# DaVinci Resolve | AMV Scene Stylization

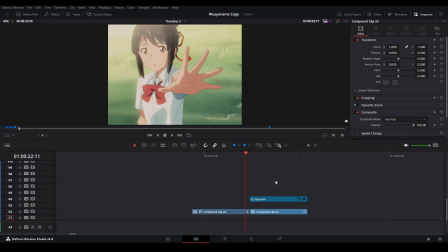(0:00)
All right, I'm gonna show you a couple simple ways you can turn your edits to be looking like this to be looking like this. And there's not that much of a difference other than it's CC and there's some other effects I'm gonna show you, but it just brings your edit to this a little bit higher standard, so it looks a little bit more interesting. All right,
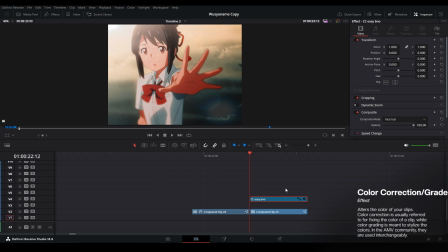(0:11)
first we have the color correction, just a blue and orange tint like this. I have a video going over how I did it in this video here on the AMV basics, so if you want to go check that out, you can check that out there. Otherwise, we're gonna go inside of Fusion and see what we did here.
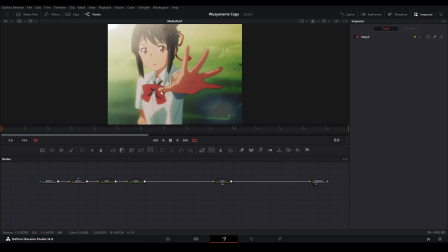(0:21)
All right, we have our node graph here. I have it in 3 different steps over here, and basically what we did for this scene is for this first one, if we view it, we did a depth blur.
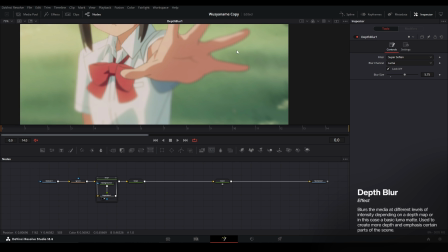(0:28)
So before it looks like this, and now it looks like that. You can barely see it, but it is blurring it the outside radius that's over here, and so we're only focusing mainly on this part.
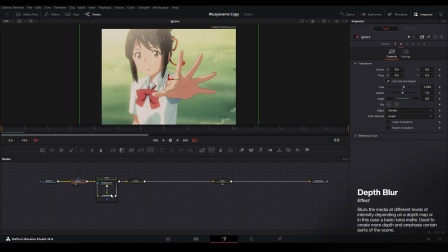(0:35)
So if I would undo that, and you can see all the detail in our hand. With the depth blur, we are guiding it more towards the place that we want to view it, which is over here.
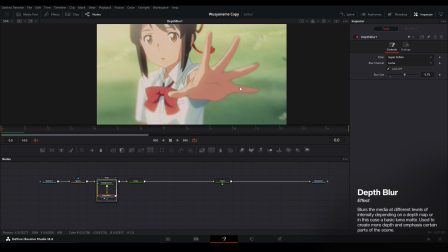(0:43)
So everything over here is softer, which is less noticeable than what's over here, which is more sharper.
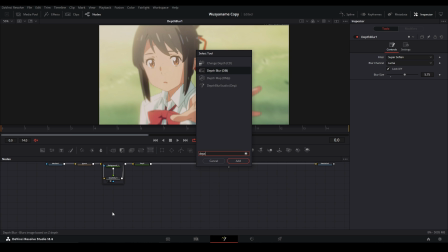(0:47)
So all we need to do is have a depth blur node like this, a depth blur, and then we can connect that to our graph over here.
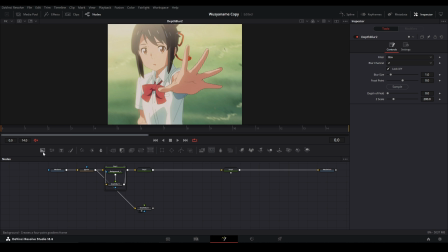(0:53)
And then how do we choose where we want to see it? So we're going to add a background node and view that. Let's put that in our second viewer so we can see what it looks like.
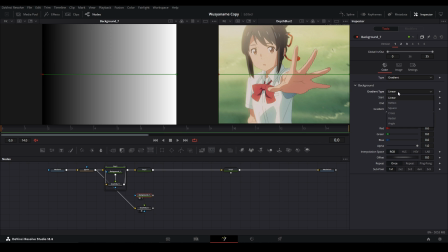(0:59)
We're going to turn this from a solid color to a gradient, and then we change this gradient from linear to radial, and then we can flip the colors around on the gradient just like this.
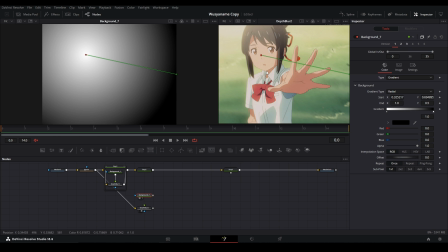(1:07)
And then we're going to move this center of this gradient to her face over here, and then we can also edit it here and there.
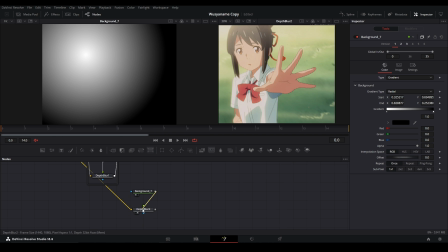(1:13)
So we have a map that's like this, and this is going to be plugged into our depth map. So we're going to drag this, hold down Alt, let go, and put this in the blur image part of the depth blur so we can see where we're going to go. And then we're going to go up to our filter, going to go to super soften. That's going to be the type of blur that we're going to use. We're going to read a map that's on our black and white channel.
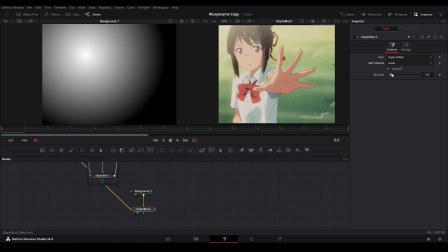(1:28)
So we're going to go to blur channel and put to Luma, and then we could turn our blur up like this, and then you can see, oh, it's the opposite way that we have it.
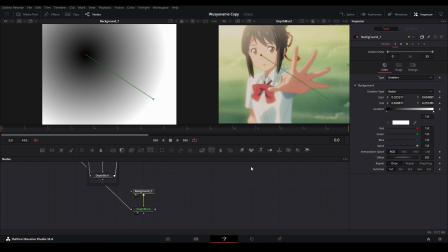(1:35)
So we can just go and turn this around like this, and now we have something like this. So there's no blur in the area that is on her face. Once you get to her hand, it's a little bit more blurrier, and you can turn this up as much as you want. Sometimes you just don't want it to be as noticeable, so I would bring it just maybe around halfway is all right.
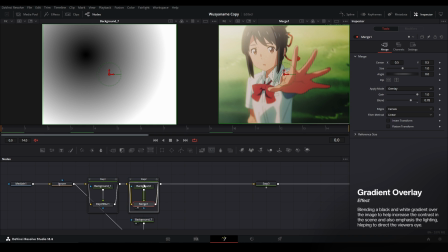(1:50)
All right, the next step that we have is the overlay color of black and white. So just a background node is being merged on top of a merge node on the blending mode of overlay, which is allowing to have the bright parts of the whites and the dark parts of the darks be shown on the image,
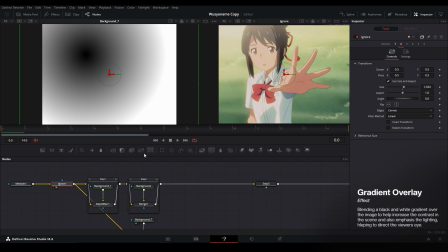(2:03)
which gives the image a little bit more contrast. Because before we look at the scene, it's just very pale, it's not a lot of contrast. If we just, like, for example, if we turn it to black and white and we can see how light it is, and if we want to boost contrast, it would look a little bit more clear and more sharper. So that's what we're basically going to do with that merge over there. And even if I just do this, like even bringing this out a little bit more, you can see it's a lot more sharper, a lot more clear.
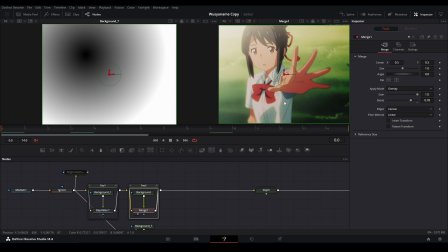(2:22)
So just bring up the contrast. It's not a bad idea, but I am going to do it with the merge node and blending this map on top of here.
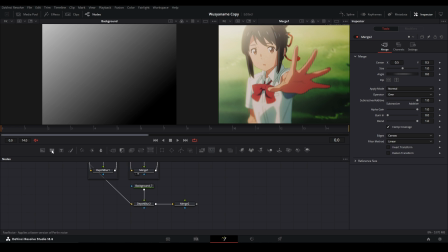(2:28)
So we're going to add a merge node and then add another background node and put this here. We're going to turn it to gradient again.
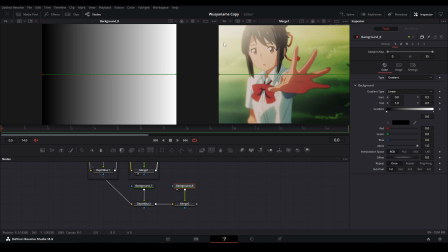(2:33)
Let's view that gradient. And then this time we're going to put this, the sun is going up from the top, is a little bit more brighter. So we have the darker parts are going to be on the bottom. Bring this like that,
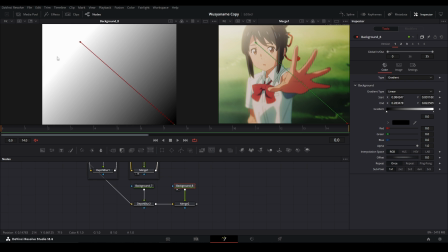(2:40)
and then tab, and then hit this over here. And now we have something like this. We bring this a little bit more down like that.
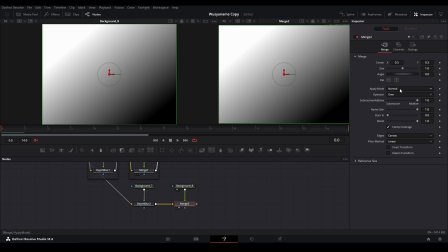(2:46)
And then if we do this over here, we could go to apply mode, and we want to do overlay because it does both. But I mean, you can even play around with the other modes like soft light and vivid light. I think overlay is fine, even though it's a little strong. We can turn this gain down, and we have something like this. Maybe we want to bring this up more, and then go over here, bring this back more. Maybe something like that.
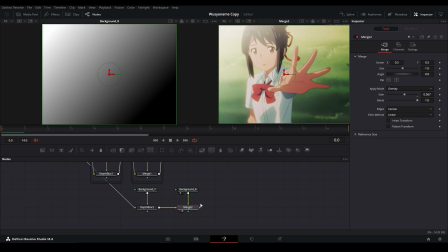(3:03)
Let's see, let's compare. There's a halfway. This is halfway. Oh, they didn't do the gain. They did the blend. I did the blend, so I'll do that. Maybe something like that will work. Just play around with this a little bit more. Bring this over here.
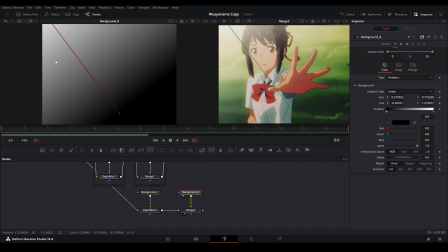(3:13)
Maybe even putting that bright part way more off the screen, so we just have something like that. All right, and the last step I'm going to use is add a flare.
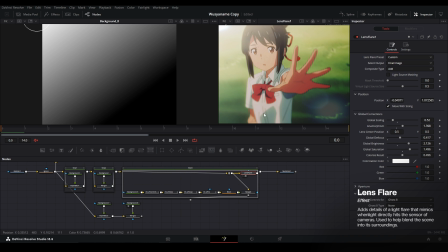(3:18)
So if you're in DaVinci Resolve Studio, you have this flare node that comes with DaVinci, where you can just add it used like that.
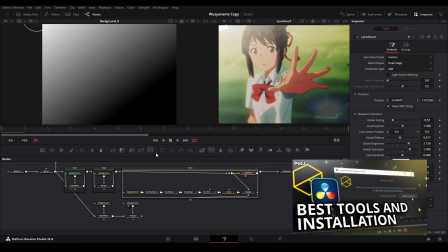(3:24)
But for all your free users, you have to go and get Reactor and get the lens flares by MiloLab, and it gives you a way to do flares like this.
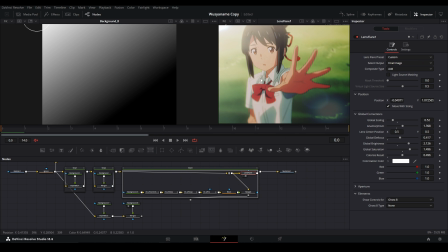(3:31)
Let's compare it. There, that's the MiloLab one. It's the one from Resolve. It's a little bit different, but you need to use all these nodes in order to make it. There's a video that MiloLab made on how to make flares, so if you want to go and you're interested in that, go watch that video. But basically, we're going to add a flare to the last one we're going to use, and so I'm just going to add a lens flare, this and that, put that there, and then we could choose,
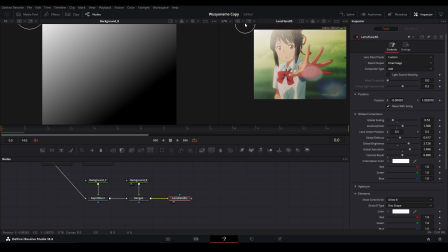(3:49)
we could bring this over here, maybe a little bit more above. I mean, I don't know, I don't even need the main flare over there. I just want like this over here, and then we could bring this blur a little bit more down. That works for me.
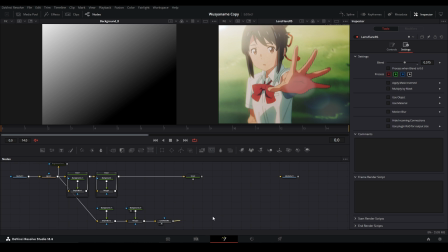(3:58)
From there to there, and then out to our color correction at the end. Now we have something like that. Nicer difference, a little bit more composited, and yeah,